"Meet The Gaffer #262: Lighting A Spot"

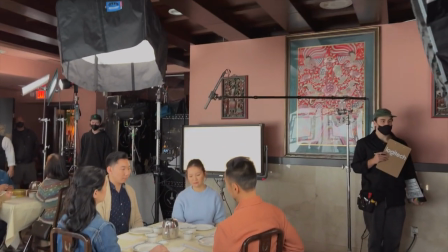Given the low ceiling, it was super handy to put the Amaran F22C
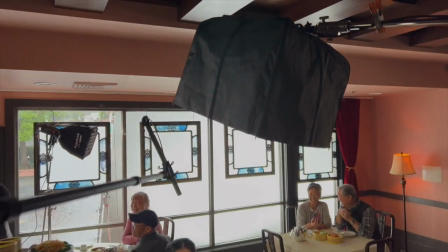into the Chimera Pancake Lantern on a Matthews boom arm.
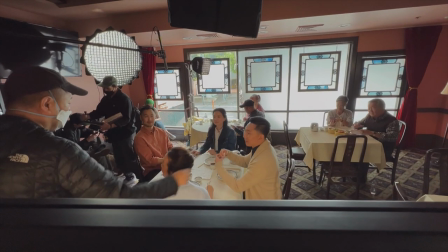Then we added an Aperture 600X and a dome as a push from camera left
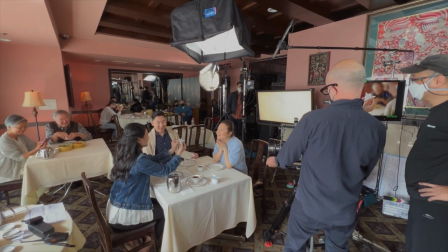and a slight warm fill on the right with a Kinaflow 850 celeb. But it was really low, that Kinaflow. Like once I noticed it was at 1%.
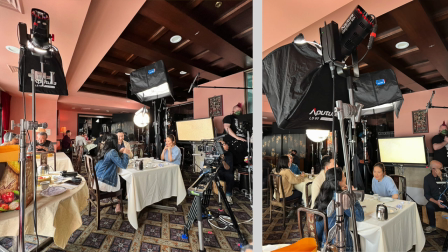For the background, I added a 60X into a mini softbox to bring up our older gentleman, a Skosh.
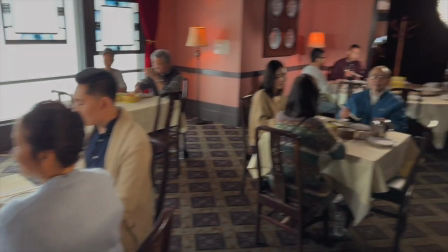And then we had a 300D with a Fresnel into the deeper background,
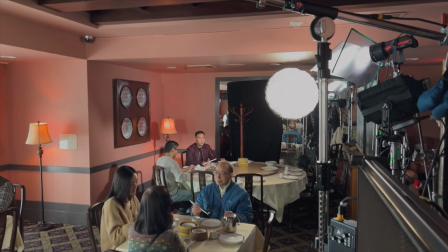and that was silked and netted to keep the shadows to a minimum. We also had some little Aperture MC bricks in the practicals you see there to provide warm glows.
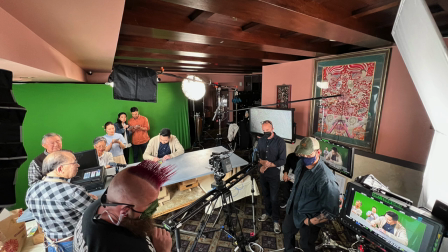Later on, we brought in an extra bounced Nova P300C for the green screen scene.
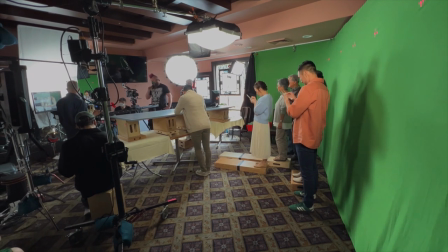The green screen was mostly lit with the F22C, just, you know, panned over, which was surprising to me,
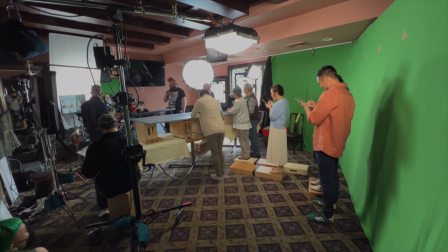but it worked like a charm, which was good because we were working so fast to get everything in the can and get out.
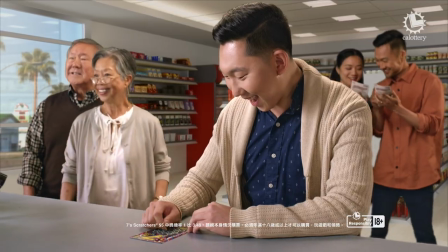I thought the finished composite worked quite well.
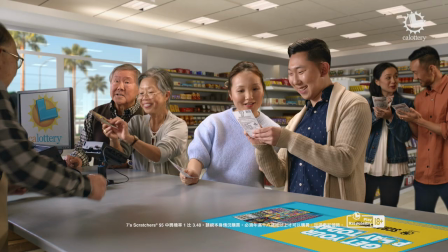It's a spot, so it goes by really quickly, but it was a good day's work. With rain, I might add. Hey, thanks for watching. We'll see you again next time.
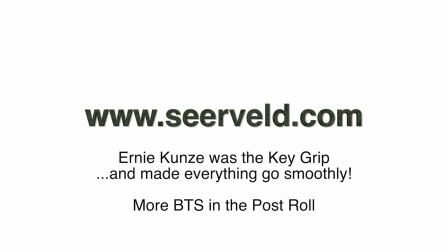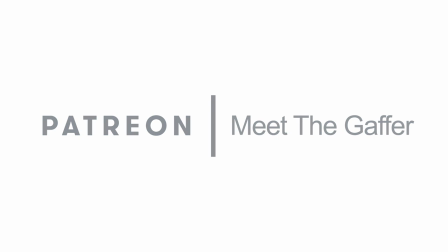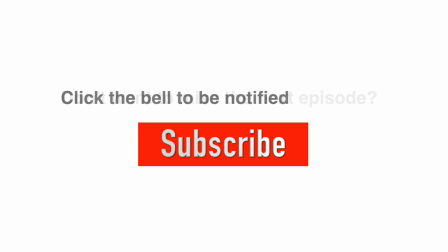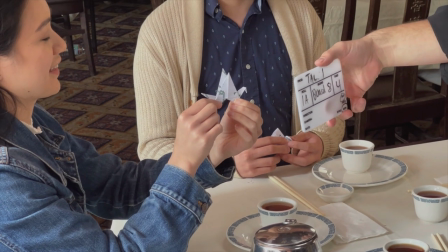Here's just a few extra notes.
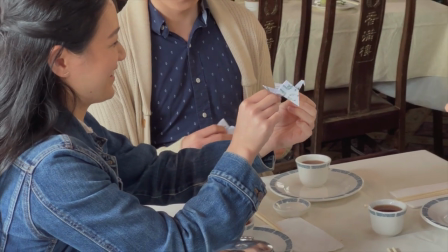First off, there's another 600X in a dome coming from the 3/4 back position on the right.
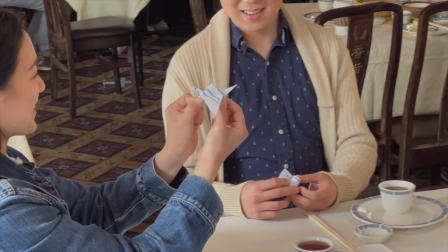We didn't have it on all the time, but it provided a nice edge.
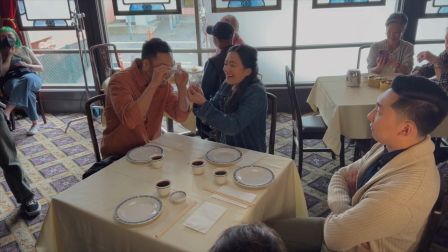Once we got the master shot, we rearranged the tables to get close-ups of the different folded shapes.
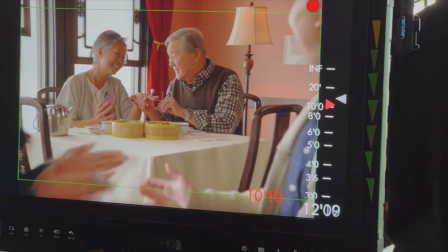We cheated quite a bit to get the older couple's close-up.
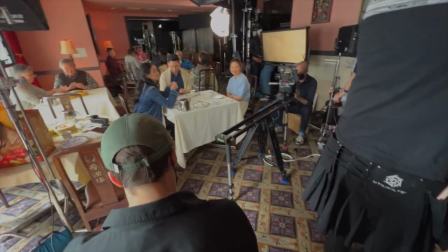And that match cut was captured using a repeatable motorized slider.
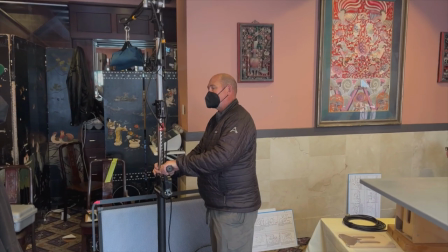Worked great. So here we go. Here's the clip I posted to Insta after the shoot.
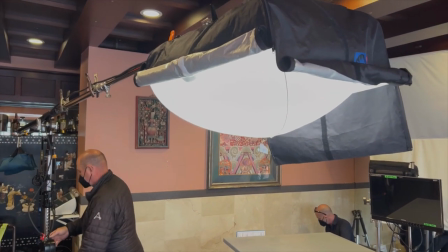It really did help us out to have such a low profile unit that we could sneak into frame.
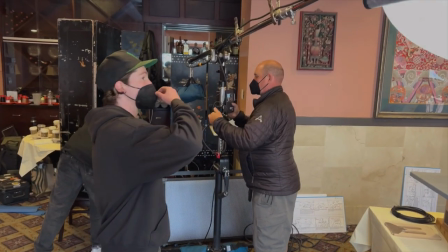And Colin here had a fun innovation on this sucker.
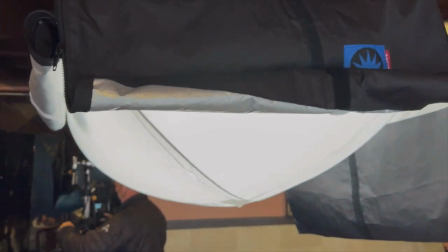So this is a Chimera
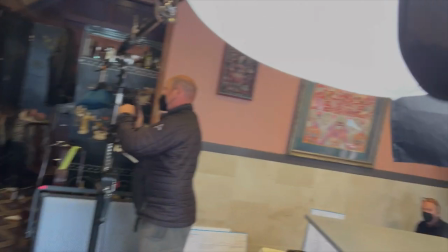pancake, but the light inside is not what it was originally meant for.
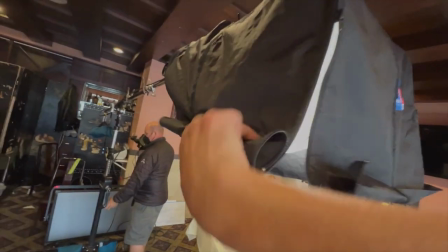It was originally going to be,
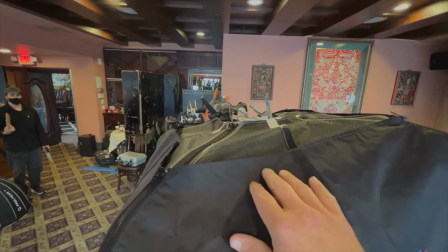or originally this was used with 400 Joker, but instead here we've got
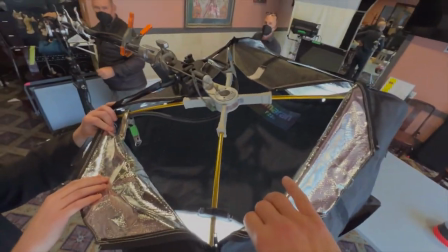the F22C from Amaran. And yeah, just show us what you were doing there.
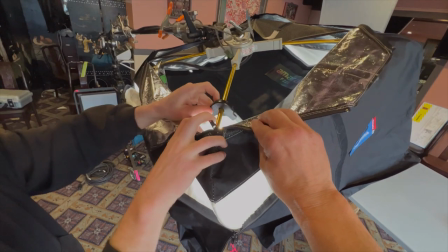Yeah, so if you just pull out all the pins for the bowl in here and slip each corner into it, they fit perfectly and you can hang the mat inside there.
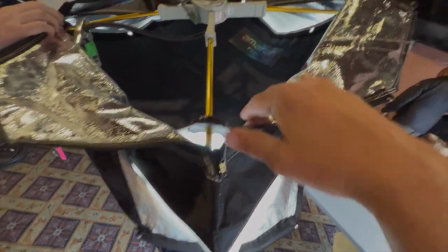And the mat kind of has a nice little droop to it, which fills out the lantern really well.
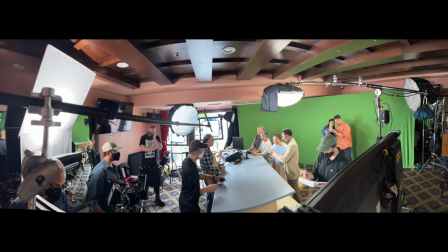Nice job. And that it lit the green screen so well was a wonderful bonus.